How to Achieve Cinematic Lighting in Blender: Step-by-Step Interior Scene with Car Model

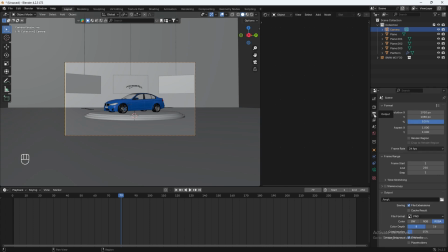(8:16)
And let's go into our output properties and make sure render region is checked.
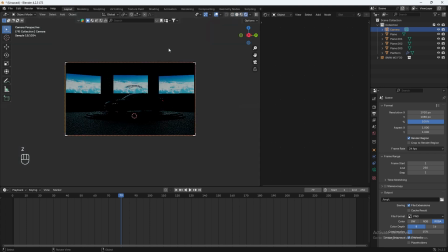(8:20)
So we only see what's in the box. Let's go back to render mode and let's select our camera. Go to the camera properties and we'll switch the focal length to like 30. Ooh, okay.
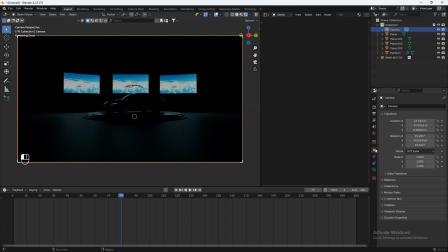(8:33)
So looking pretty cool. We'll move the camera like directly in the center. So we'll actually move it down a little bit and we'll move the camera up. And this will be 90. Let's do 35 millimeters. Nice.
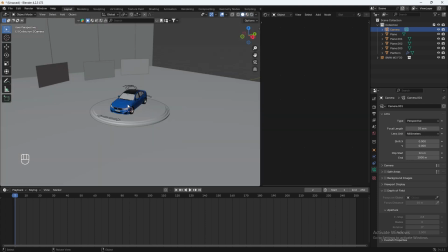(8:48)
So now you have like a basic interior scene setup. And now I want to show you how to light this to get that cinematic look.
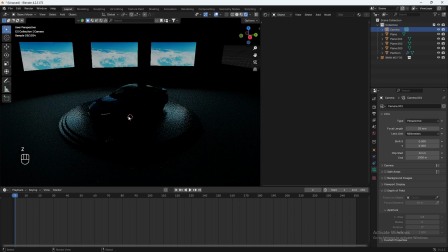(8:55)
Now, we already have a cinematic look going. We need more light to shine on the subject.
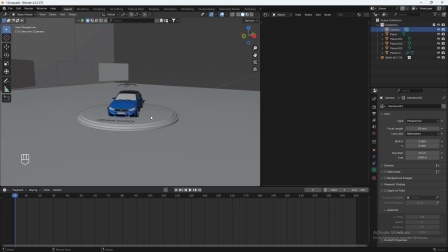(9:01)
Usually, when people light their objects, they usually hit Shift A. They'll add in like an area light, and then they'll bring it up, and then they'll bring it directly in front of their subject.
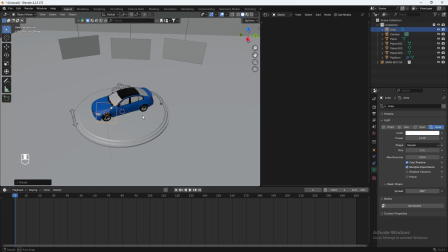(9:14)
They'll shine the light directly in front of their subject like this. But here's the problem.
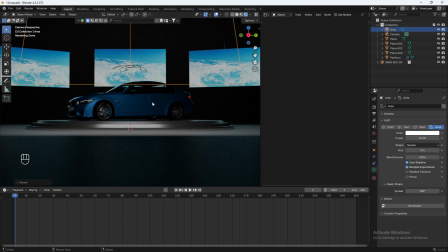(9:18)
Like, it's just, in my opinion, shining light directly in front of your subject is just so boring. I do not like doing it. I would rather do this instead.
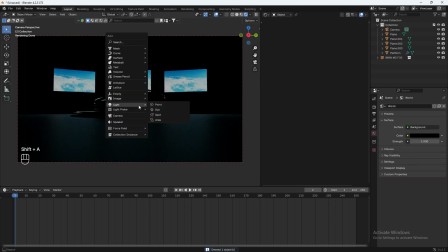(9:29)
So instead of doing this, let's delete that area light and let's do shift A and let's add in a area light G and Z. Let's bring it up.
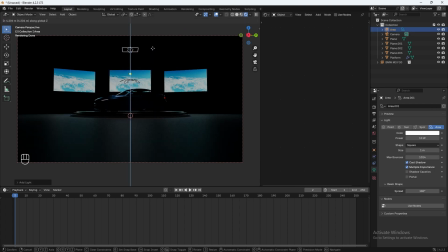(9:37)
Let's shine it directly above our subject, giving it that top lighting.
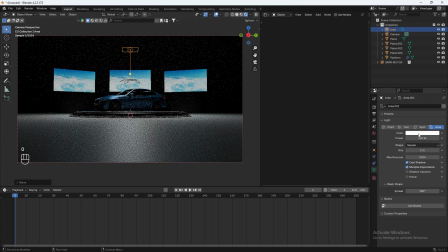(9:42)
So let's do like 300. That's a lot. And that's a lot of light.
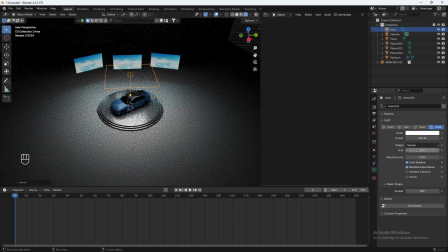(9:48)
We can diffuse that by increasing the size to like 5. You know what? This needs some diffusion.
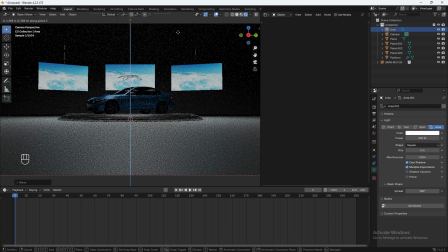(9:53)
So instead of, let's move it out outside the camera view, and let's add in a diffusion.
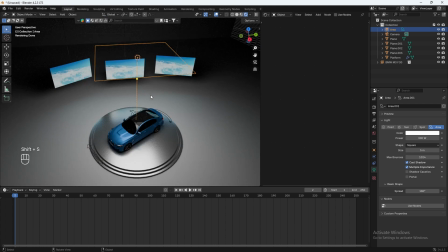(9:59)
So let's do Shift S, cursor deselected. Let's add in a plane.
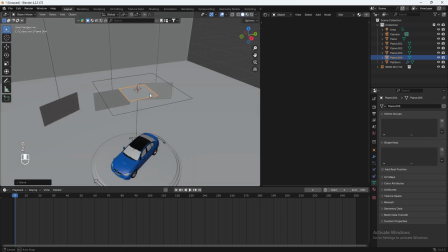(10:04)
Let's do GZ, put it under the light. S5, let's scale it down a bit.
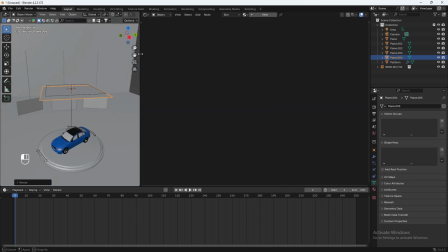(10:11)
And then let's go to the side here, give it a new material. We'll delete this. Let's do Shift A. Let's add in a translucent material and Shift A, and let's add in a diffuse. And to mix these, we'll do Shift A, do a mix shader, which will mix the two together.
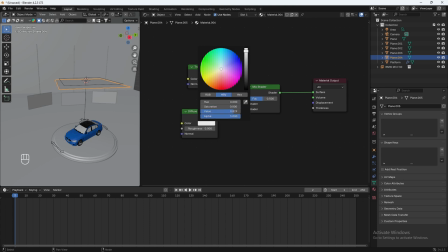(10:27)
We'll make the color like a little more whitish. And now if you go back to render mode, the light is diffused a bit.
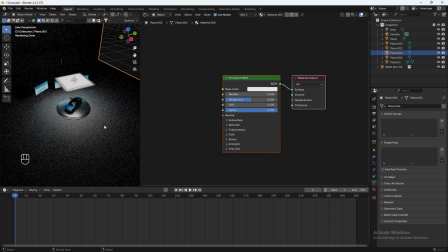(10:35)
Now the floor, I don't like the floor material. So let's go click on the floor and let's change the material on it.
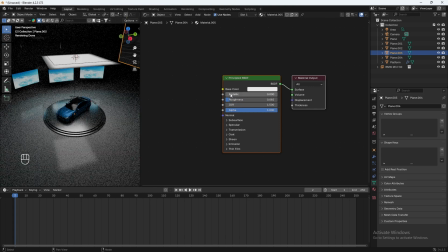(10:41)
So let's make it more, let's decrease the roughness and let's increase the metallic like this.
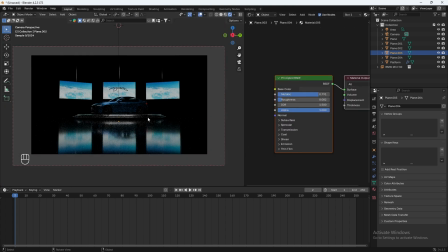(10:47)
And let's make it dark as well. Yeah. And so there's a bit more light on the car, but not too much.
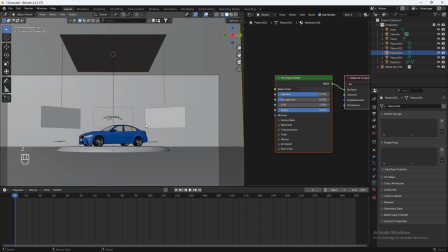(10:53)
And it's softened out by the diffuser here.
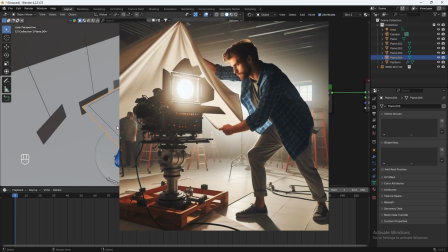(10:57)
So this is the diffuser, which cinematographers will use in real life to diffuse their light, so it's less harsh on the subject.
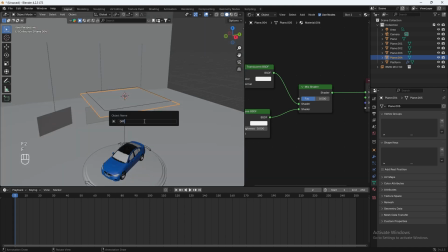(11:04)
So let's just rename it to diffuser. And we can also name the material here. Let's rename it to diffuser. Let's add in another light.
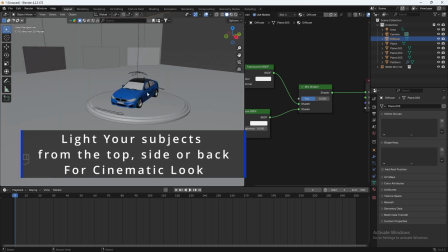(11:15)
So again, I don't want to light my subject from the front, but we can light it from the side.
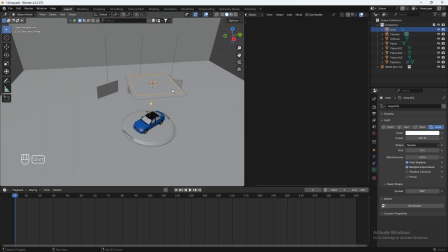(11:20)
Let's duplicate this by hitting Shift D. Let's move it to the side. Let's do R, Y, or X. See what that looks like?
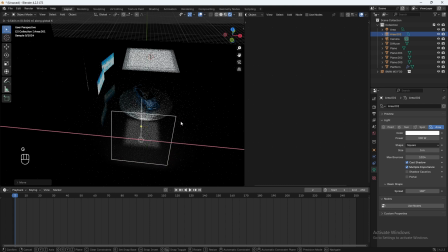(11:32)
Yeah. Maybe a bit behind. And we'll make it like 200.
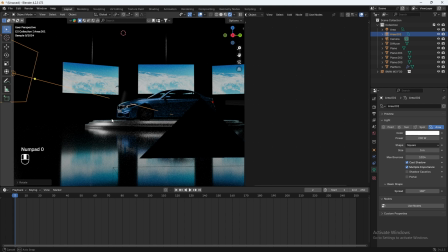(11:38)
It's a bit too harsher, so I'm going to add in a diffuser in front of it.
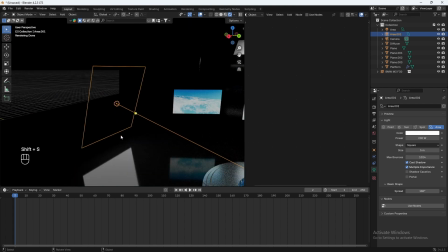(11:42)
So again, let's just hit Shift S, cursor deselected, and then we'll do Shift A, add in a plane.
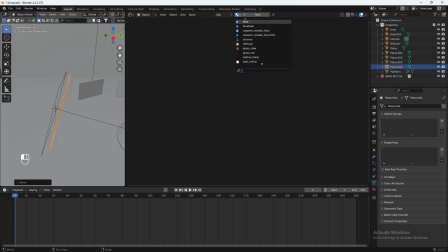(11:52)
And for the material, let's just change it to, let's search for their diffuser right here.
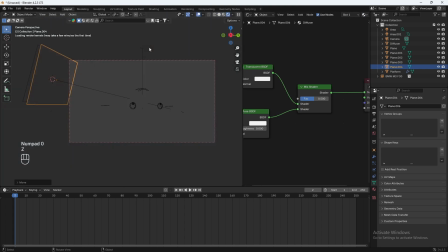(11:57)
There. Let's see what that looks like in rendered mode. Yeah, a little more softer.
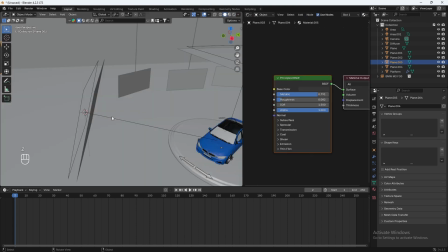(12:04)
Let's just move them back, actually. Let's move them back.
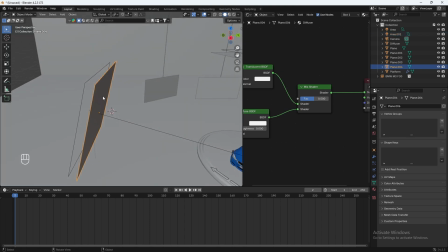(12:11)
If you want, you can attach the diffuser to the light. So let's click the diffuser and then shift click the light, control P, parent it to object. So now if you move the light, the diffuser will move with it. And if you don't want the diffuser, you can just hit H to hide it.